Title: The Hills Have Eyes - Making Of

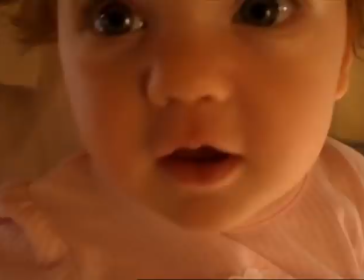(28:59)
We were in hell with animals, but we have to say that for children it was like a dream.
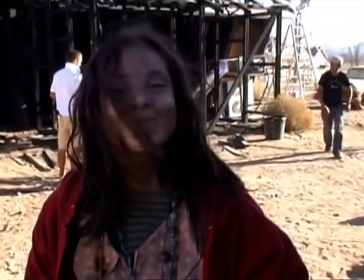(29:08)
Ruby wasn't a child. Ruby is Laura Ortiz. She's 18 years old, even if she looks really young, as the character should be, like 12 years old.
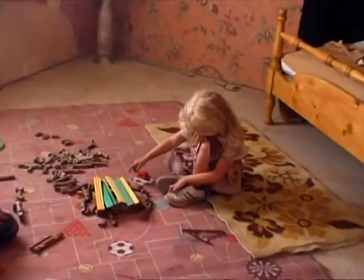(29:16)
But she's an adult. But for the baby and for the children in the village, one of them is from Casablanca,
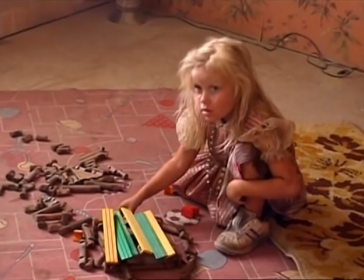(29:22)
the other one is the daughter of our first assistant director, and she really was like amazing.
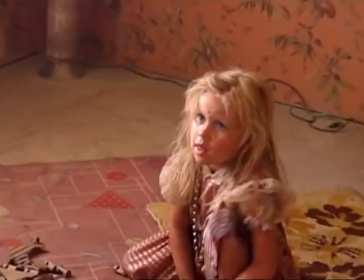(29:27) Judy, look up. And where she went, would you fit in there? Just a little loud. Do it loud.
But the baby saved us. Yes, okay. Okay.
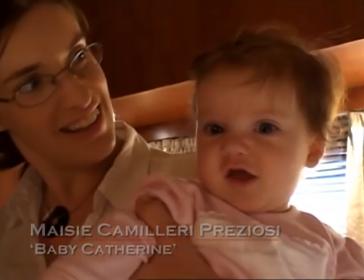(29:39)
little 6 months baby girl. She never cried. She was always playing exactly what we were expecting her to play.
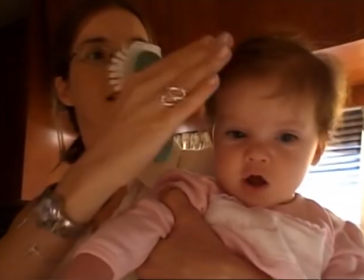(29:46)
And her parents were like so cool.
Hey. Hey. Hey.
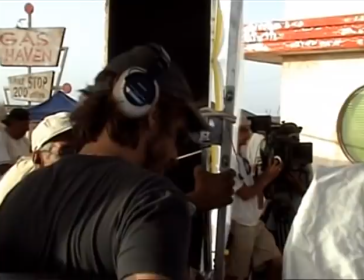(29:53) Hey.
And they were on set with us all the time, having fun.
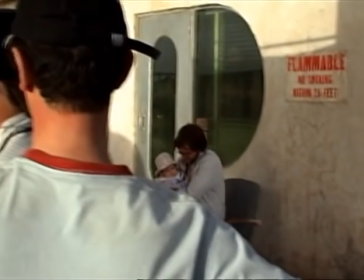(29:56)
You know, who's going to let a camera crew making The Hills Have Eyes using their baby under 100 and
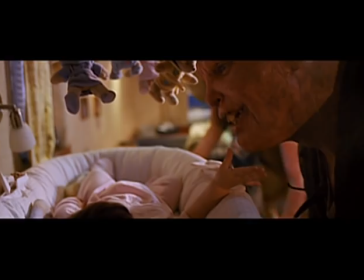(30:03)
120 degrees heat in the desert with like huge mutants and huge freaks like being around the baby?
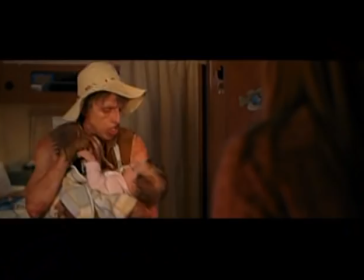(30:10)
It's crazy. And they agree because they were like very open. They like this kind of film. And they were also like the best friend of some people from the crew.
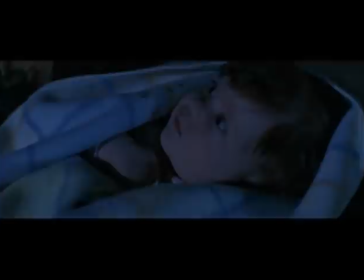(30:18)
So that was like, that was amazing. That's really saved us.
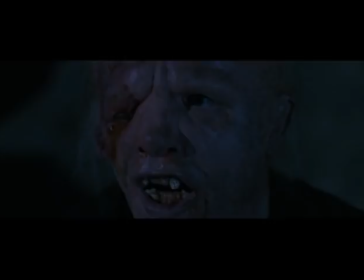(30:21)
I hope she won't have like nightmare or even not nightmare, but she will be maybe attracted one day by some kind of deformed people.
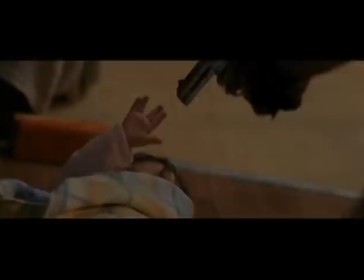(30:29)
That was maybe some unconscious memory and reminders of the Hills Have Eyes shooting.
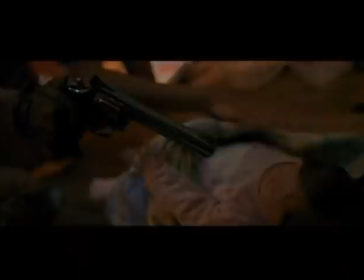(30:35)
You write a scene where there is a gun on the baby, but after when you have to shoot that,
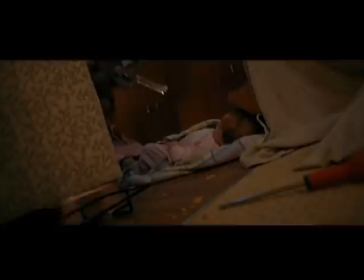(30:41)
suddenly, even if there is no bullet in the gun, you know that something's not normal, you know? That you don't want to traumatize a baby for his rest of his life.
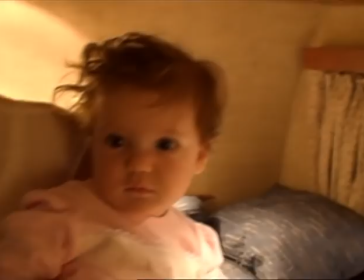(30:49)
So we are using the real gun on the baby, which is kind of crazy, you know, even as fucked up as we are.
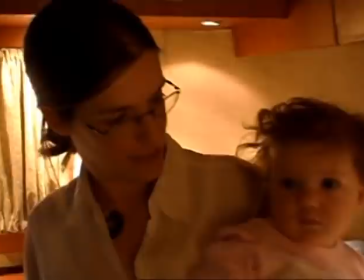(30:56)
But thanks to the baby mother, which was with us on set, she was like checking the gun every time and she was saying, yeah, it's okay.
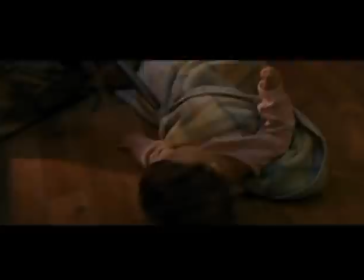(31:03)
As soon as we tried to do the shot, you know, we realized that the baby didn't care at all about the gun.
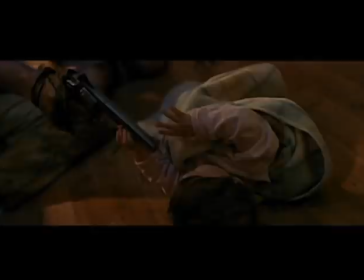(31:08)
It was like a toy, you know, and he wanted to play with a toy. For a baby, a Magnum is not a Magnum. It's just a toy, a shiny toy. So she was touching the gun.
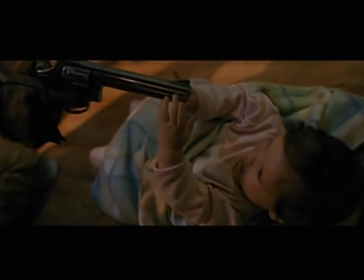(31:17)
So in fact, the difficulty wasn't to put the Magnum on her, was to have her not like playing with the gun.
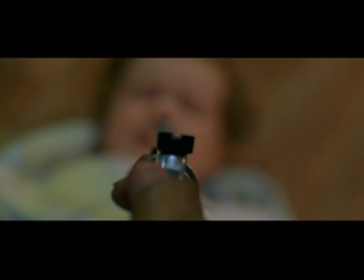(31:24)
That was like all the challenge.
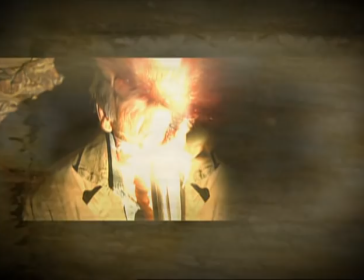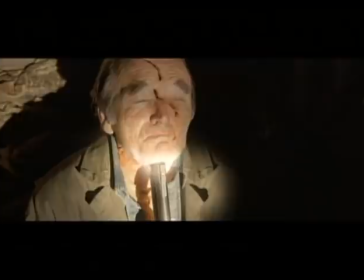(31:34)
The best movie made are like always the one where finding the good balance between production, special effect, and CGI. When it's only CGI, you don't believe it. When it's only special effect, it looks fake. But when it's mixed together, it's amazing.
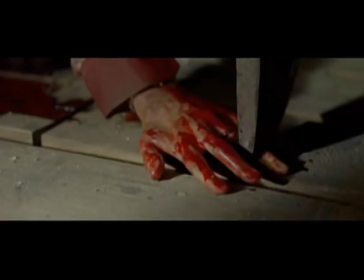(31:49)
So we knew that for the makeup and for the prosthetics, we will have to use both departments.
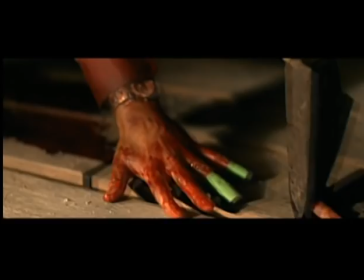(31:55)
So one was prosthetics and makeup, even if sometimes we use some CG just to, you know, erase some stuff here and there.
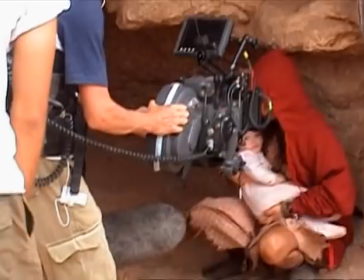(32:03)
But we knew also that we wanted to try something on Ruby, the little girl from the hills.
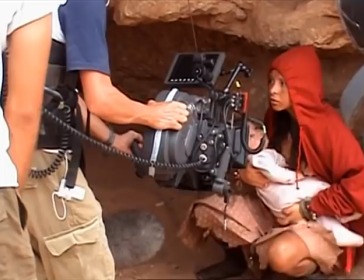(32:09)
We decided to try to have an actress's makeup with dirt and everything.
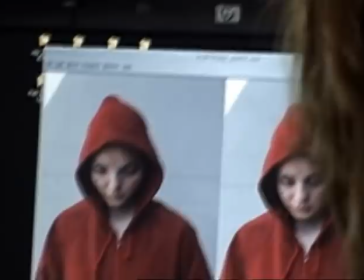(32:14)
And then with CGI, with Jamison going in resolution, deform her head.
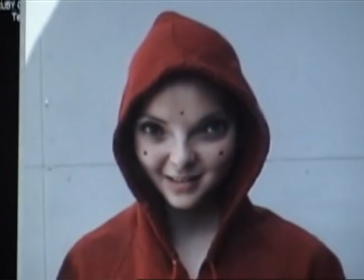(32:20)
Just enough to make her look like a freak, but not too much to make her look like fake.
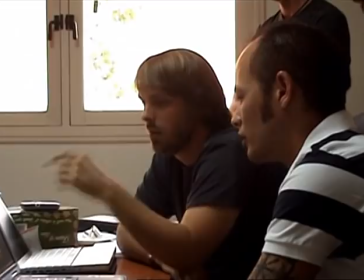(32:26) There's a little bit of weird when she first tilts her head. It's a little weird.
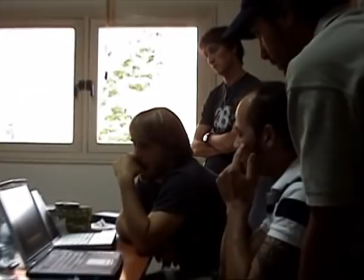(32:29) But I think because the tracking points they put are all the way on her cheeks. Because you know if the points are here, you smile. Yeah. It moves a lot. If they're in here closer. Yeah. They're not moving as much. You know. So that's what's throwing it off.
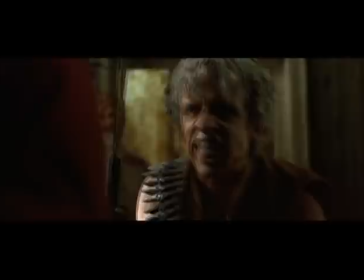(32:42) That's what's pulling her eyes apart a little bit.
We decide to have really, really a small deformation to not see the CG.
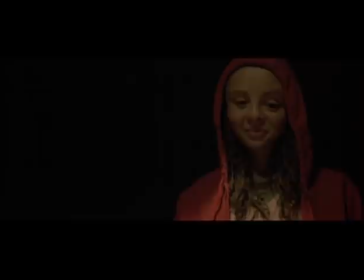(32:48)
And to ask to the audience where they found this girl, you know, where she's coming from.
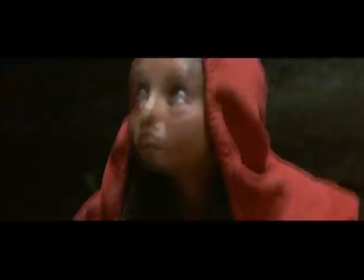(32:53)
You see her face and you don't know, is she real? Is it makeup? But at the same time, her eyes is bigger, very disturbing. And I think that one of the characters works really, really well.